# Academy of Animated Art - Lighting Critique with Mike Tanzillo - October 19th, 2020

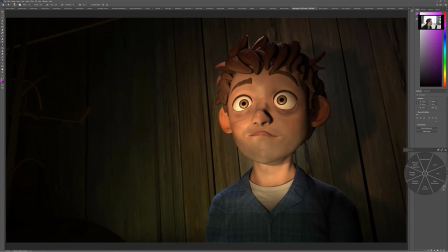So I want to pull back on that redness, get some more, less saturation in there. And then we, you know, you can throw this background out of focus if you want, because i think that'll definitely help because like these vertical lines kind of cutting through him uh don't really help and there's really not much of a story going on back there because it's just just these one beam
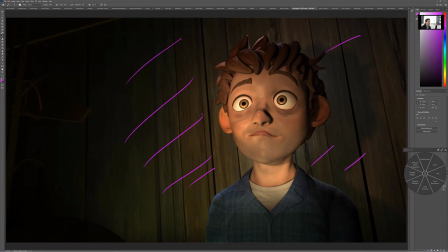so i would throw those out of focus um and yeah i mean obviously your your light source is coming up from underneath but like i'm wondering if there's a way to get that shadow to soften a little bit depends on it depends on if you want it to be like a flashlight under
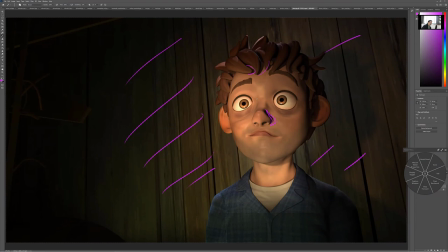light or just like general scary light so if it's just general scary light i would soften that but if it's like in a shot where like the light source is definitely seen then then i would keep that the way it is but i would if if all else you know if you're just
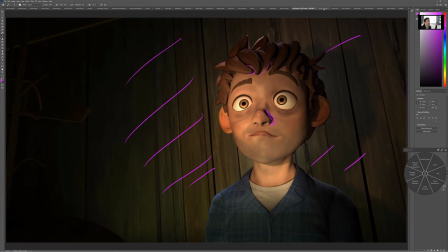lighting this is in this i would soften that light just to just to kind of soften up those shadows and see what you think but great job with the specularity in the skin too i meant to mention that
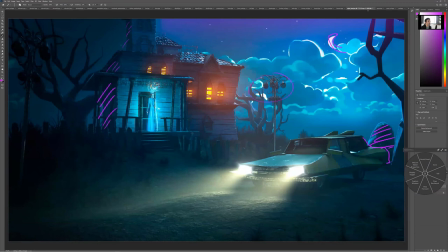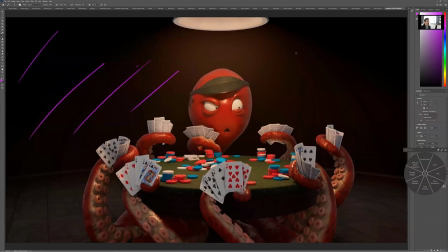there's anybody else that we missed oh yes so i will with poker puss uh it would be nice if we knew a little bit more about what's going on back here i'm totally fine with it going dark but the fact that like it goes to here and then stops makes it feel like it's the edge of the world but the character themselves looking really nice it would be great if you if you
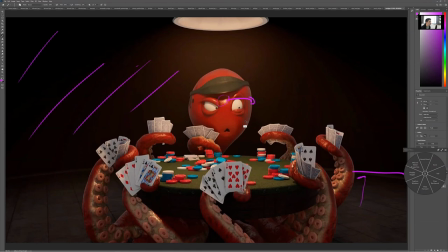i think if you like you could favor that a little bit more to the screen right side i know it's not totally accurate because like it's like well dude the light's right above his head there and that's totally true but i want to kind of favor him to one side just a little bit more and you can
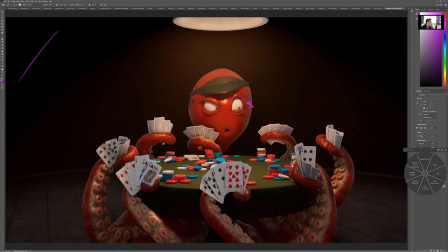choose the other side if you want but really i want this if that could end if the specular highlight could end up more on his cheek that would be a big help uh and then yeah like the shaping on the cards looks really great uh would
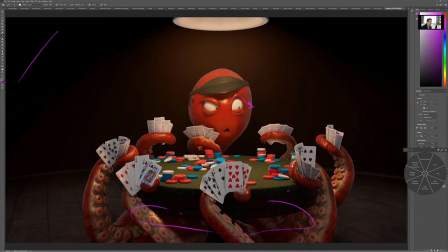maybe darken under the table just a little bit more so like it definitely feels like the tentacles are emerging out of the darkness but yeah i think it's looking really great the color looks really pretty on the on the on the uh tentacles as well as the specular highlights and the little suckers really great job there
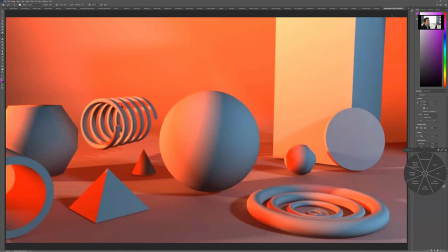all right oh i think this is the same one right yeah i think we're good there
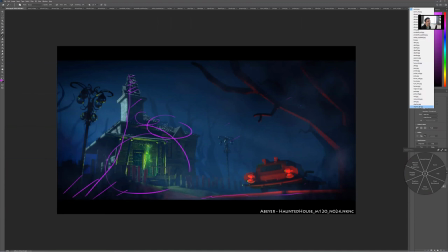all right and last we have sorry to make your weight all the way to the end here steven
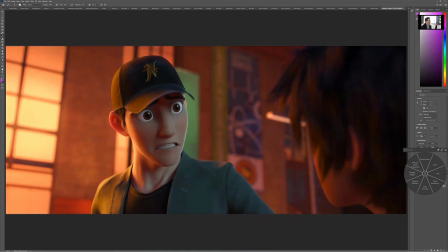but we've got um some mission here uh from big hero six and then you're trying to match a little bit so good stuff so looking at this i love the softness of the light and
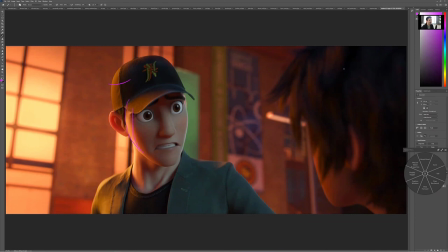the kind of again playing off the cool and the warmth shaping across here creating like a little kick rim on his side same thing in his hat character here is in the foreground is blurry and kind of dark and even though being hit by the same light as this getting like only 20
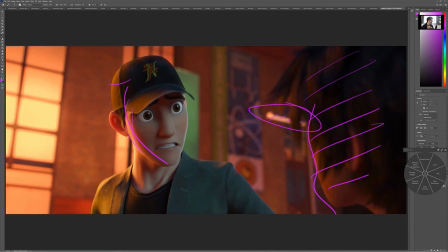of the intensity i'm surprised i left that in there i would have toned that down a little bit but i just love the shaping on this character love the shaping across here love the
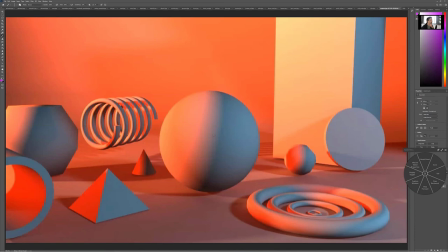cool to warm fill um balancing act so you're kind of going through the same thing here um it's a
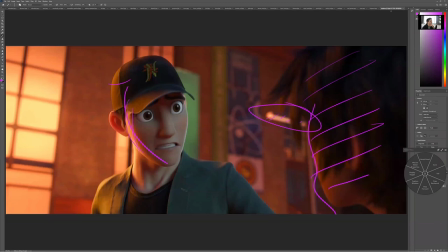little extreme in the colors so i would i mean this is very red and very saturated so i've toned those down a little bit and then see if you can't do you see how there's like a long transition along here of of blue of cool light and then it kind of hits into
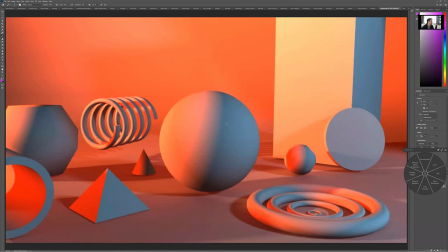this um warmer tone i think